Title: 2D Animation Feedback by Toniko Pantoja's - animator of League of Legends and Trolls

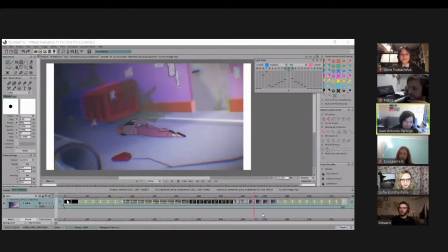[40:24]
The first example that you had reminds me of my friend's work.
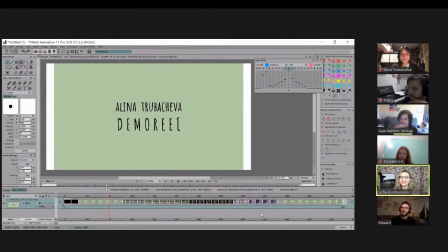[40:30]
I don't know if you know her. Her name's Nadia Mira. But like this kind of like reminds me of her stuff.
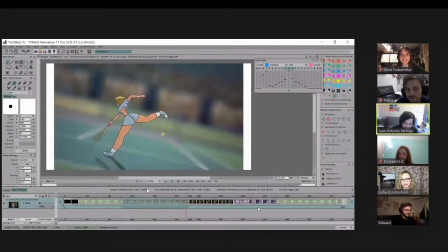[40:37]
And this one's great.
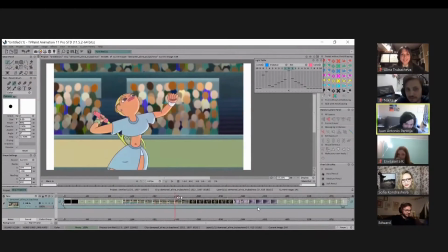[40:40]
I think I have a lot of I don't really have notes on it.
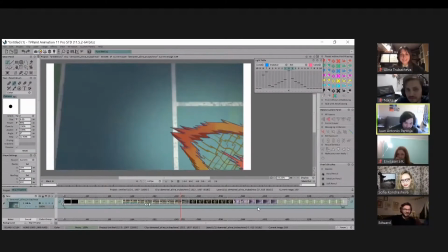[40:47]
This is great. Great use of like smears and yeah, like everything just feels really dynamic.
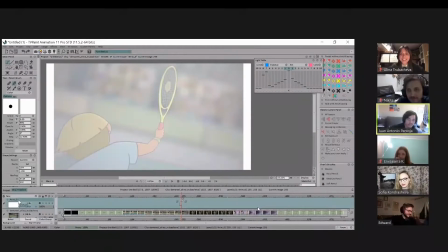[40:54]
Like that shot is awesome. But what could I would say, I mean, I think it's just like a few drawings really. Because you have like some really nice foreshortening thing going on. Where this feels good.
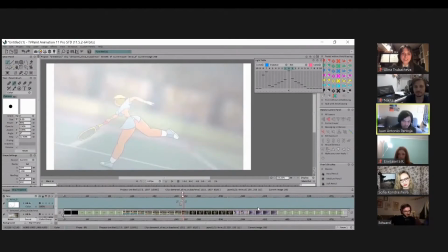[41:09]
And then I was wondering like
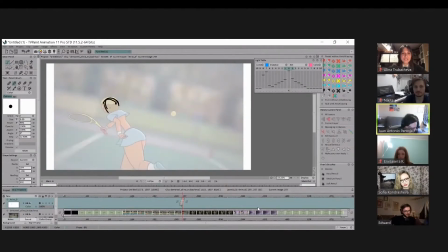[41:13]
maybe it could even be a bit more stylized where it's like her head is like here, but then like her thighs and her legs are going to be like really foreshortened just so that it kind of,
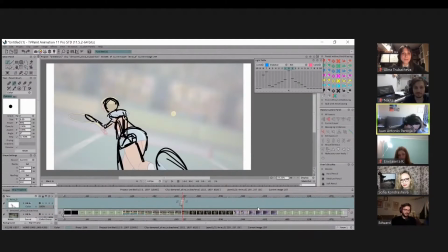[41:27]
you have that forced perspective. Yeah, even her arm could like hide just a bit of her torso too. And I would probably exaggerate it a bit more just so it really feels that, but that's about it.
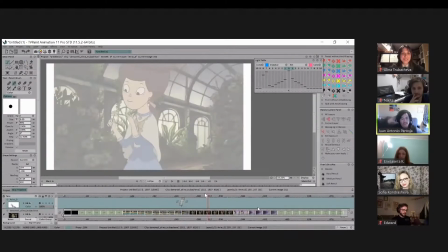[41:44]
This is great too. So this one for me, it's a bit hard to talk about because also it's like,
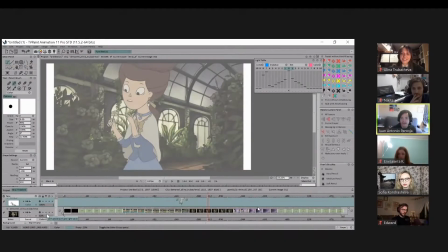[41:56]
it's like I always talk about push the acting, but something you also have to realize is, does the art style call for it? And that's something that's like always really hard for me to talk about. Okay, so for some reason it didn't import the sound in this.
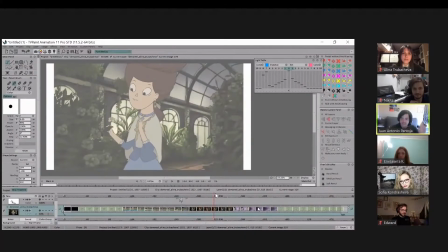[42:16]
So I think overall this is really good, really controlled. It's not it's not all over the place. I think it's like the right amount of everything. Yeah, so the reason why I said like it's so hard to talk about like how
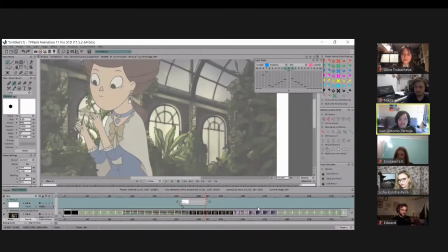[42:34]
to push certain acting in a certain style, because it's like if I let's say did this to the character,
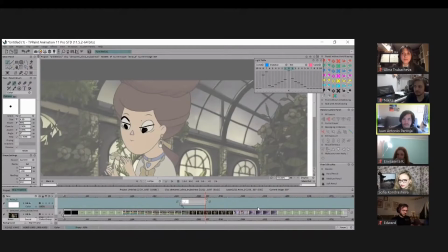[42:46]
does that work? That's always a very hard thing to talk about. Like, does the design actually call for it? But maybe this is just like things that maybe you could think about. It's like, it's always about the eyes. Really, if you're gonna have like subtle acting, like really push the eyes.
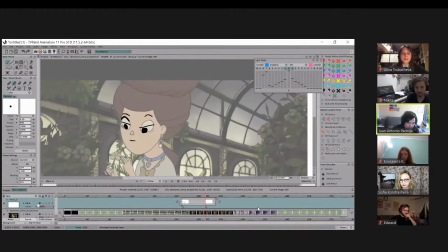[43:05]
I really like how this style looks, even without the eye notes that I gave. I think there's something very appealing about this look. And it's like, I'm wondering if there are ways so that you could have like,
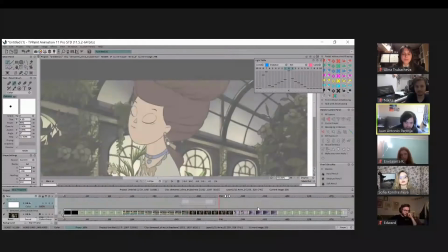[43:21]
have like this idea different from this idea.
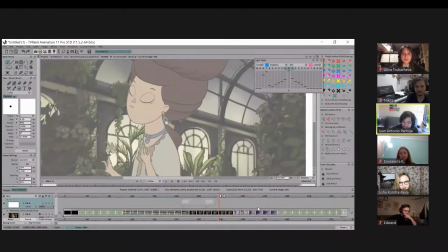[43:27]
Maybe it's pushing the eyes, maybe it's pushing the silhouette.
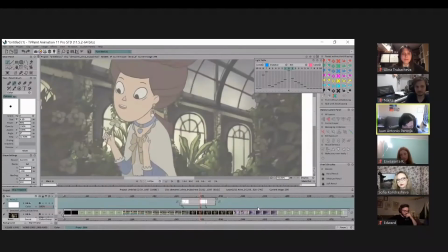[43:33]
Or maybe it's also pushing the shoulders a bit more.
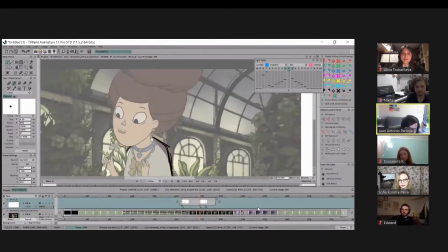[43:39]
Again, infinite possibilities. You know, it kind of reminds me of like Over the Garden Wall, like this character design.
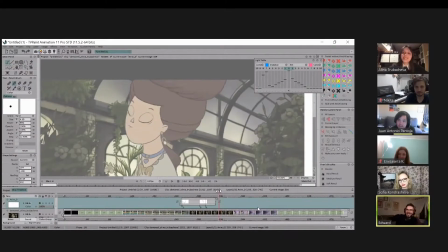[43:46]
It is from the Garden Wall. Is it her? Is it a character design from it? Yeah, yeah. Okay. It's been a long time since I saw that show. But okay. No, it's great. So yeah, I mean, it's hard because it's like,
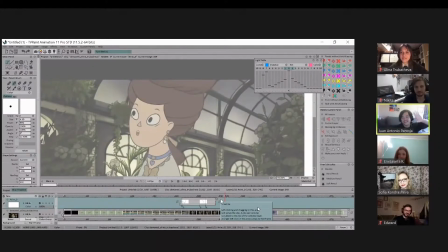[44:05]
does like the whole Disney acting sensibility work in a design like this? And you know, my response would be like, no, you can't really force that on a style that doesn't really call for it. It's kind of like trying to animate like a Hanna-Barbera cartoon and a Disney style.
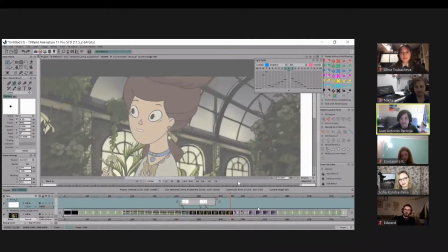[44:22]
They were designed for like limited or flat animation.